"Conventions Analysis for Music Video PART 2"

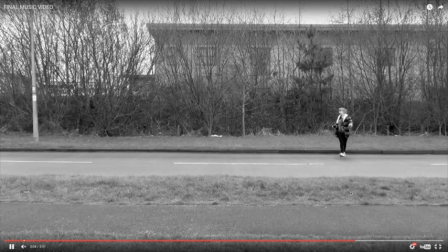what I've done here, it's a lot like earlier where I have used the jump cuts to create time going faster. So she walks obviously a lot slower and a lot longer, but I get her across the
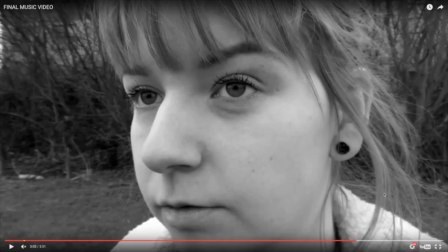bank a lot quicker by using jump cuts. And again, it builds with the song. So jump cuts are really important for building with the song, and a lot of music videos will do this. This is the early real close-up of Charlotte's face throughout the whole video.
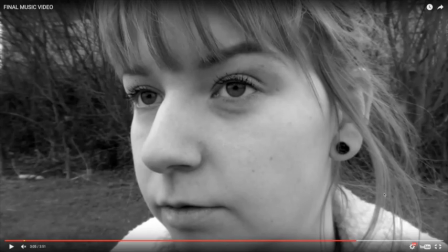And usually videos will do this at the moment that is most important.
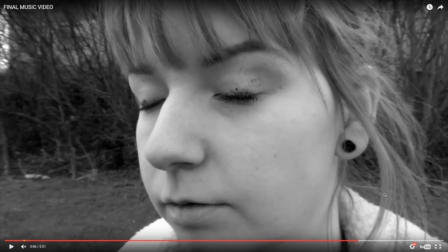So I would say that this moment here, when Charlotte has her eyes closed and she's preparing to be hit by a car, is the moment, is almost the climax of the video. It's the moment we realise how badly she's sunk into this depression.
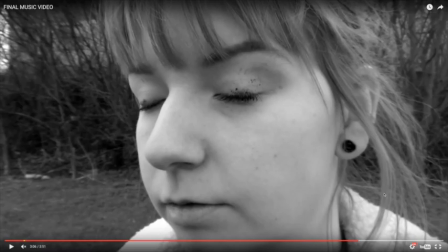And most videos will have a moment like this, or a camera movement where it really intensifies and shows off the specific either message or meaning of the video or the song.
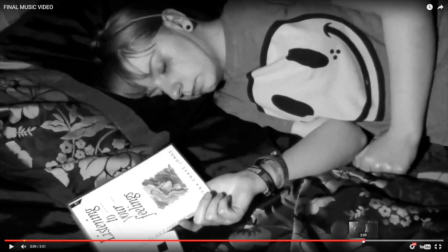So that's what this moment is here.
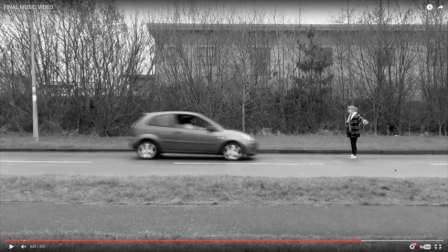What I've used to do the car, I have used the speed tool when I was editing to speed up the car to make it look like it's going a lot faster than it was, because obviously I wasn't going very fast because I didn't really want to hit her.
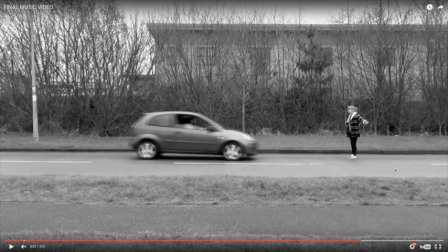This is probably used a lot in film and music videos in order to create effects like this,
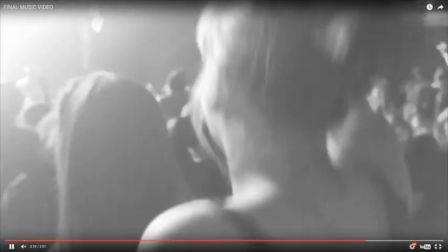because then it just looks like it was doing what it should be doing, but actually it wasn't.
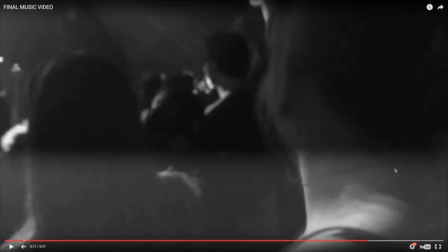This scene here where she is dancing is unusual because it is the only scene where she is among other people,
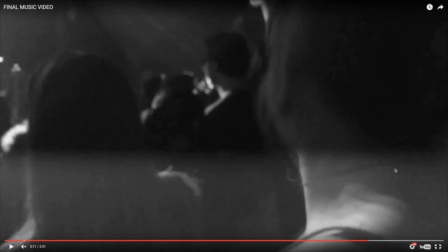and this is because it is the only place where she feels she can be herself, which is around people that enjoy her music and around the music that she loves. I think messages like this, which is about escapism, a lot of music videos use things like this
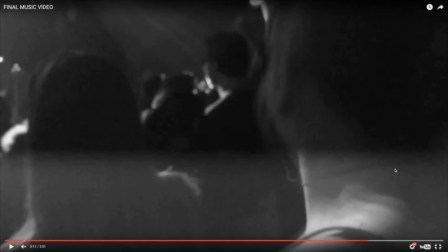and use specific scenes that create meaning in order to represent different themes or ideas or messages that they want to portray. And sometimes bands put scenes in like this in order to almost give their fans a message. So I can imagine that conventionally this would be the kind of scene that a video would have,
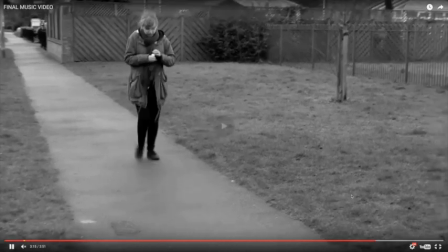because it kind of portrays escapism, and that's what a lot of bands might want to get across to their fans.
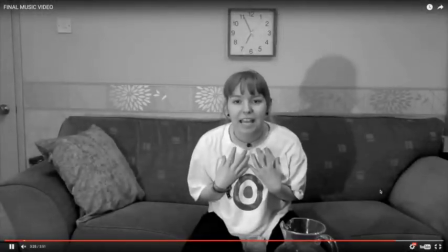I've used some more jump cuts. I've used a pan when she sat on the fence.
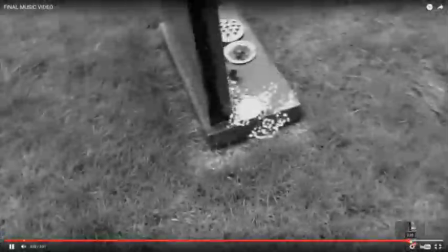I've used the scene again where she gets angry. So basically I'm just going back over and creating continuity now.
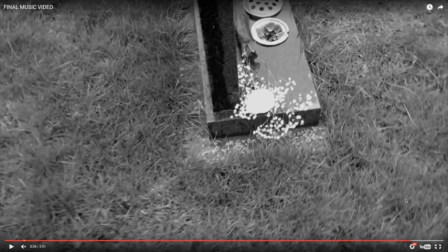And by the end of a video, a lot of videos are going back over what they've already said. It's kind of just to extend the messages further, or the metaphor.
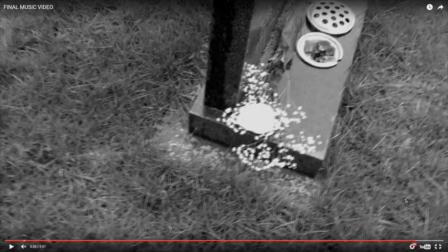I have this arc shot here of the flowers on the grave, and I think this is a really lovely way of tying everything together. And what this does is this creates continuity with the very first shot of the video where she's visiting the graveyard,
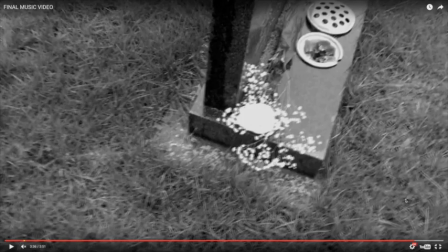and the second to last shot where the flowers are on the gravestone. And a lot of music videos will do this, so they will use the start of the video and the end of the video and tie them together nicely,
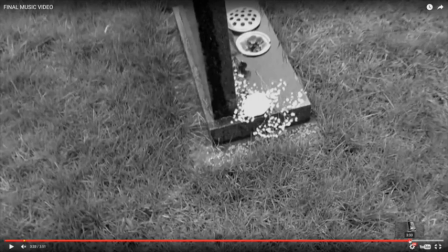and it just kind of creates the overall meaning of the song, the overall effect, what it wanted to say.
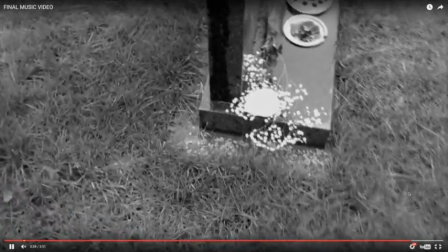And obviously what it's trying to say in this video is grief and loss, and that is what the start and both the end of the video are representing.
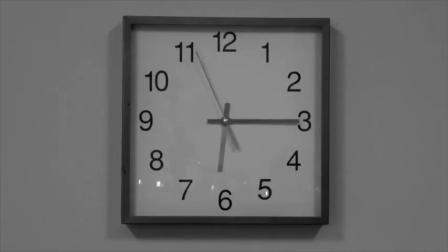To finish the video, what I did is I just showed her moving on, I guess.
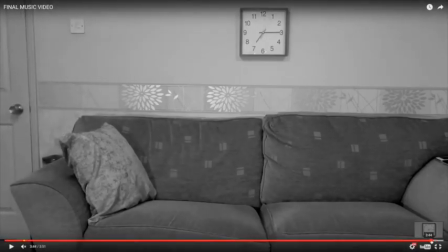She's putting a coat on, she's leaving, she doesn't need to be there anymore, she's getting over things.
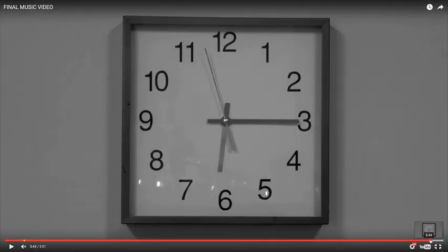And by using the close-up of the clock, it shows that time has passed and it's healed, and she's feeling better and she feels that she can leave. I think clocks are seen in a lot of videos because by using a clock you can represent time
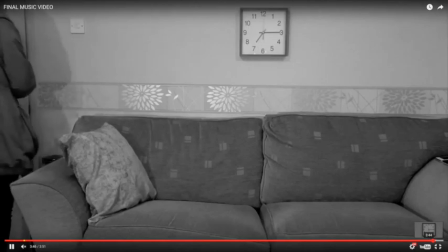without having to say the time, which obviously you can't say in a video. So by using the clock, it represents time.
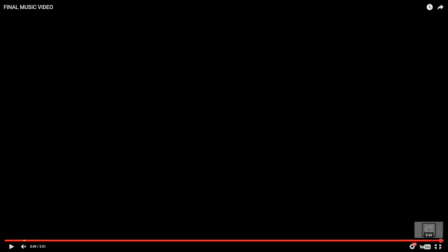And finally what I've done is I've just used a fade to black for the very last part of the video, which is obviously what most videos do, so they don't just end abruptly. And it just ends it really nice and leaves the audience with whatever thoughts they have.
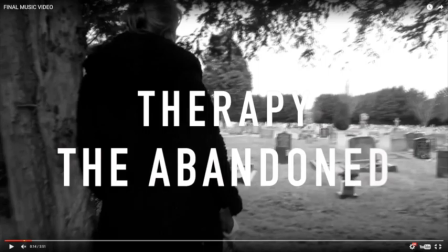So that is my conventions analysis of my video. Conventions for the video were really important, and looking into videos and doing video research and getting ideas and inspiration was really important, because without it I wouldn't have known things like transitions.
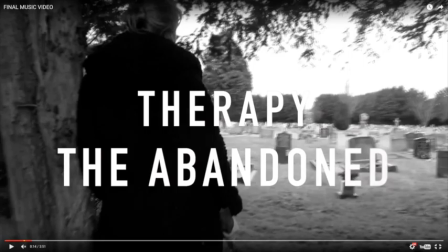I wouldn't have known what to put the fade up from black and the fade to black at the start and the end. I wouldn't have known about using all the camera movements that I did. I wouldn't have known about adding the writing onto the start of the song. There's just a lot of things that I wouldn't have put in if I hadn't done research into conventions, and I think they are really important because they create a more believable and realistic product.